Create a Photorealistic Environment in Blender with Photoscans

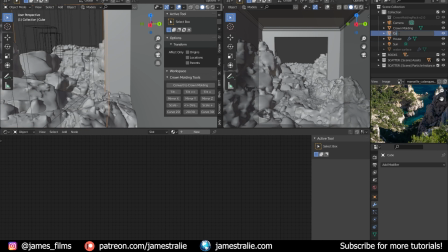20:42 So I rename it as a cutting object just so I know what I'm working with here.
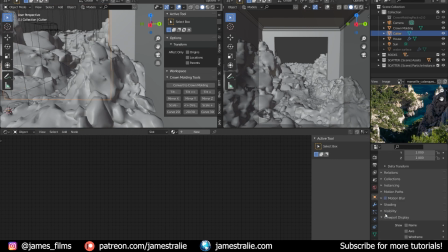20:47 And I'm just going to disable its visibility in the viewports and the renders, so that when I open up cycles again here,
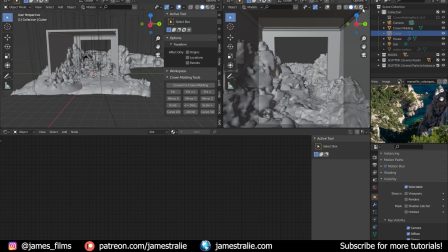20:52 it doesn't just display as the cube itself, it's just going to show me that cut hole. Take a second here to load in.
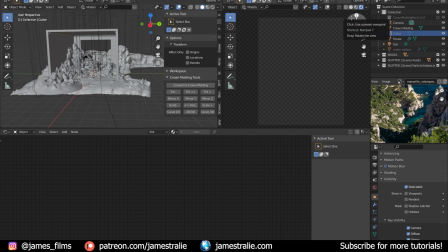20:58 There's a lot to calculate now with the extra geometry, with all the scattered objects, with the water and everything. So now we've got this scene. It's looking pretty good. I think it's clipping like a little bit too much of the scene there.
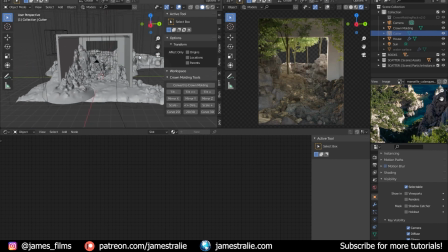21:10 It's a little bit too low, so I might actually adjust the camera angle a bit here, and then also the position of the cutting object.
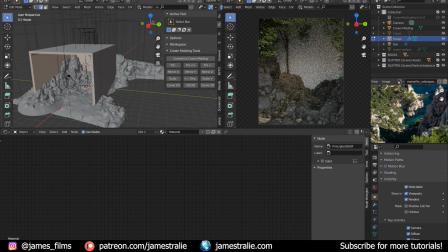21:17 But first I'm just going to actually drag this back a little bit here because I'm noticing a little bit of brightness coming in on that left side of the frame.
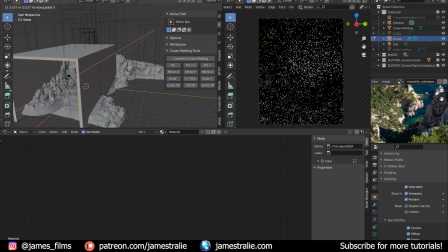21:23 So I'm just going to pull the house back so that I kind of kill that off a little bit, so that the camera isn't picking up so much of that brightness from the edges.
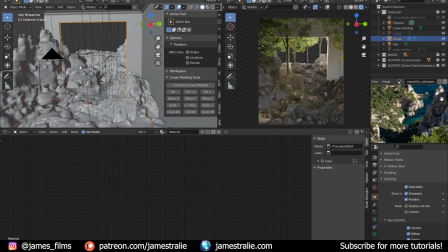21:35 Yeah, so looking pretty cool. You know, we got a house, kind of an abstract scene going on here.
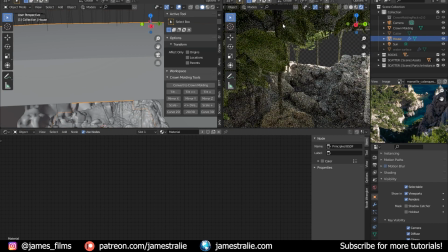21:41 We got the nice trees, we got the rocks. I want to make sure that the trees aren't getting like clipped too much by that door frame of the house, and it doesn't appear to be.
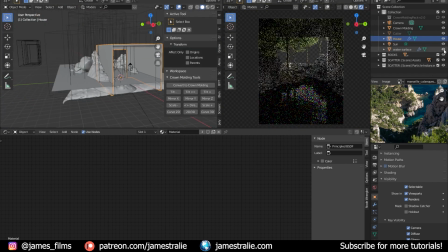21:50 I'm just going to click the water back on, and that's looking very dark right now, way darker than before.
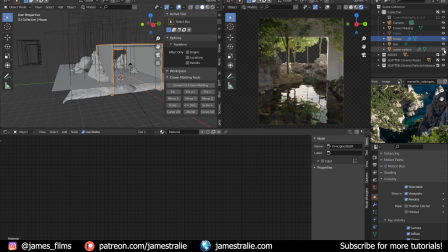21:55 It's kind of a bit spooky almost, which I do not like. I kind of want this to look more like a sauna, kind of more like a dreamy, nice place. But first, let's just resolve the issue with the trees here. So I'm once again doing Control B and kind of zooming in on that one specific problematic region just to make sure that the trees aren't clipping.
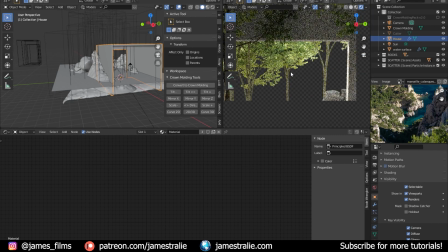22:13 And at first glance, it looks okay. I mean, it probably is clipping a little bit. Oh, let me turn back on those screencast keys for you guys. That somehow got turned off when I reopened the program. So we got that going again.
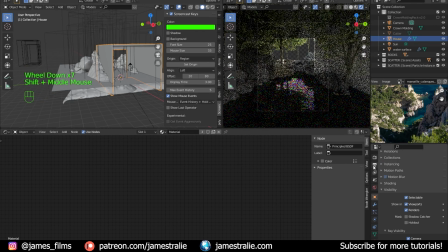22:25 But yes, you notice it's looking fine at first glance. I think it's going to be okay. When I render this out, you're not even going to really notice it, especially with volumetrics coming in.
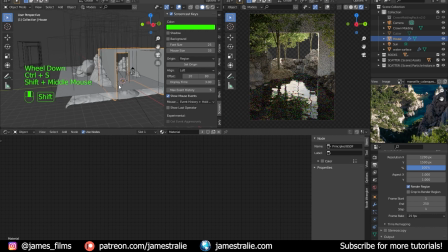22:33 So that's good to go. But let's adjust some things with the camera, with the lighting. I think it's a little bit too dark, like I said, with that water. So the camera, the sun is kind of coming in at a pretty sharp angle down here.
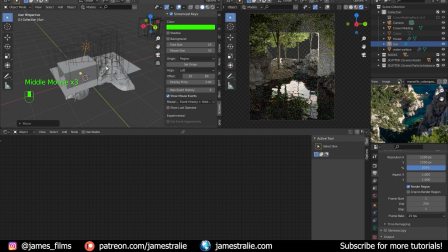22:45 So I'm just going to move this up. This doesn't do anything to the positioning of it by moving the sun up, but the rotation is the only thing that's actually affecting the directionality of the sun lamp.
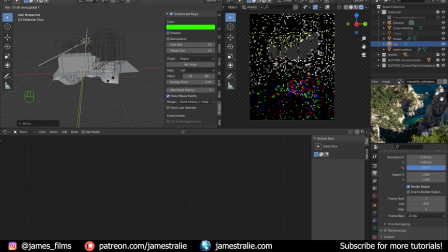22:54 And I'm just going to pull this up a bit so that you have more light coming into the foreground of the scene.
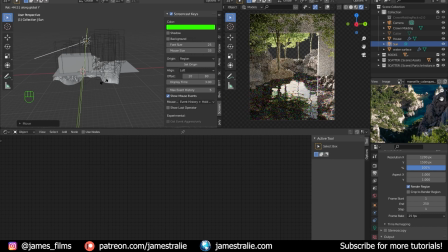22:58 And that's looking much better. You've got much more light reflecting off that water, which looks really nice.
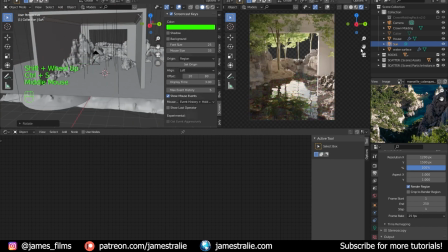23:04 And you still have a nice light hitting that right edge of the building, which I think really draws your eye in well. I'm going to adjust a little bit with the camera here just to get a better, I don't know, better focal length on it, better view of everything.
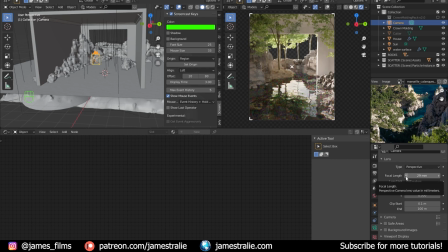23:18 I think like, I don't know, 28 millimeters works pretty well for it.
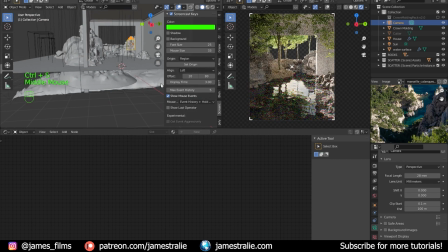23:24 It's pretty decent. We might adjust the angle a bit here. We'll see.
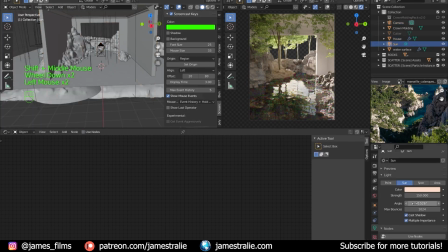23:30 Maybe adjust the brightness and the saturation of the sun lamp a bit here. And this is all just kind of playing around with things. I mean, there's no right or wrong answer here. This is all just personal preference. So whenever you're making your renders, just take this time, take this extra time to really dial in your lighting.
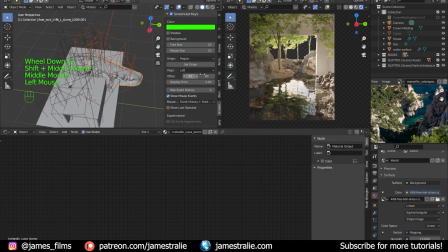23:44 Do not rush it. I really think this is one of the most crucial parts of any scene is lighting. It really makes a scene either really terrible or it can really make it stand out if you spend that extra couple minutes to really dial in the lighting.
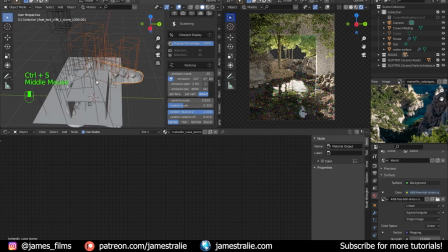23:58 So take the time to do this. It's really important, guys. I cannot stress this enough.
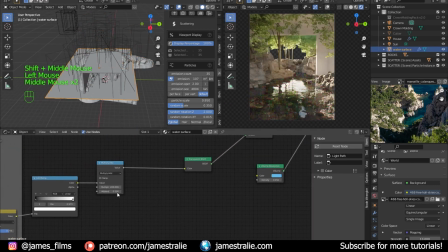24:02 I'm just going to change the saturation, a little bit of the volume absorption that's plugged into my water node here,
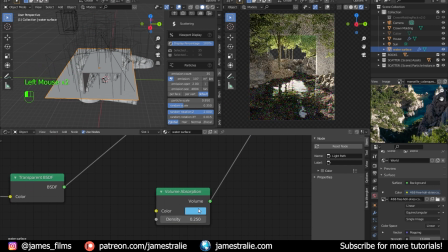24:08 and just make it like a little bit bluer, just because I don't think that's reading quite as well anymore in the darker color. So that's looking pretty good here. Again, this is all just personal preference, just changing settings, making things look pretty.
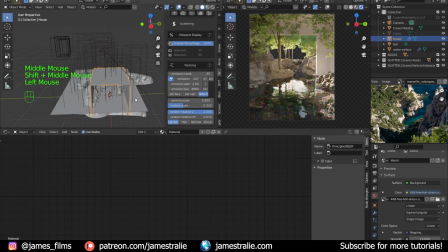24:21 These things really do go a long way in making your scene look pretty awesome. And what I'm going to do now is actually texture the house itself.
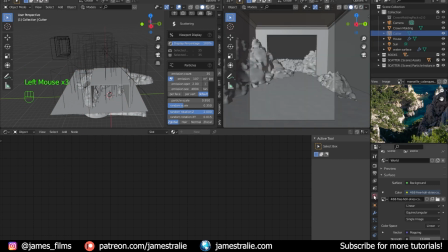24:29 So I'm just going to re-enable the cutter here,
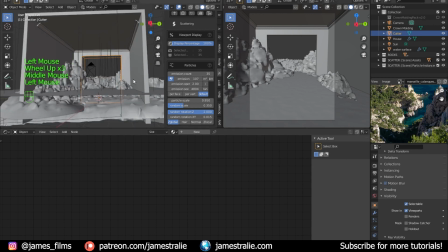24:32 and let's just move it up a bit more just to make it look a bit better, because it is, I think, clipping a little bit too much of the top part of that scene, which I do not like. I think it looks a little bit better when you kind of pull it up that way.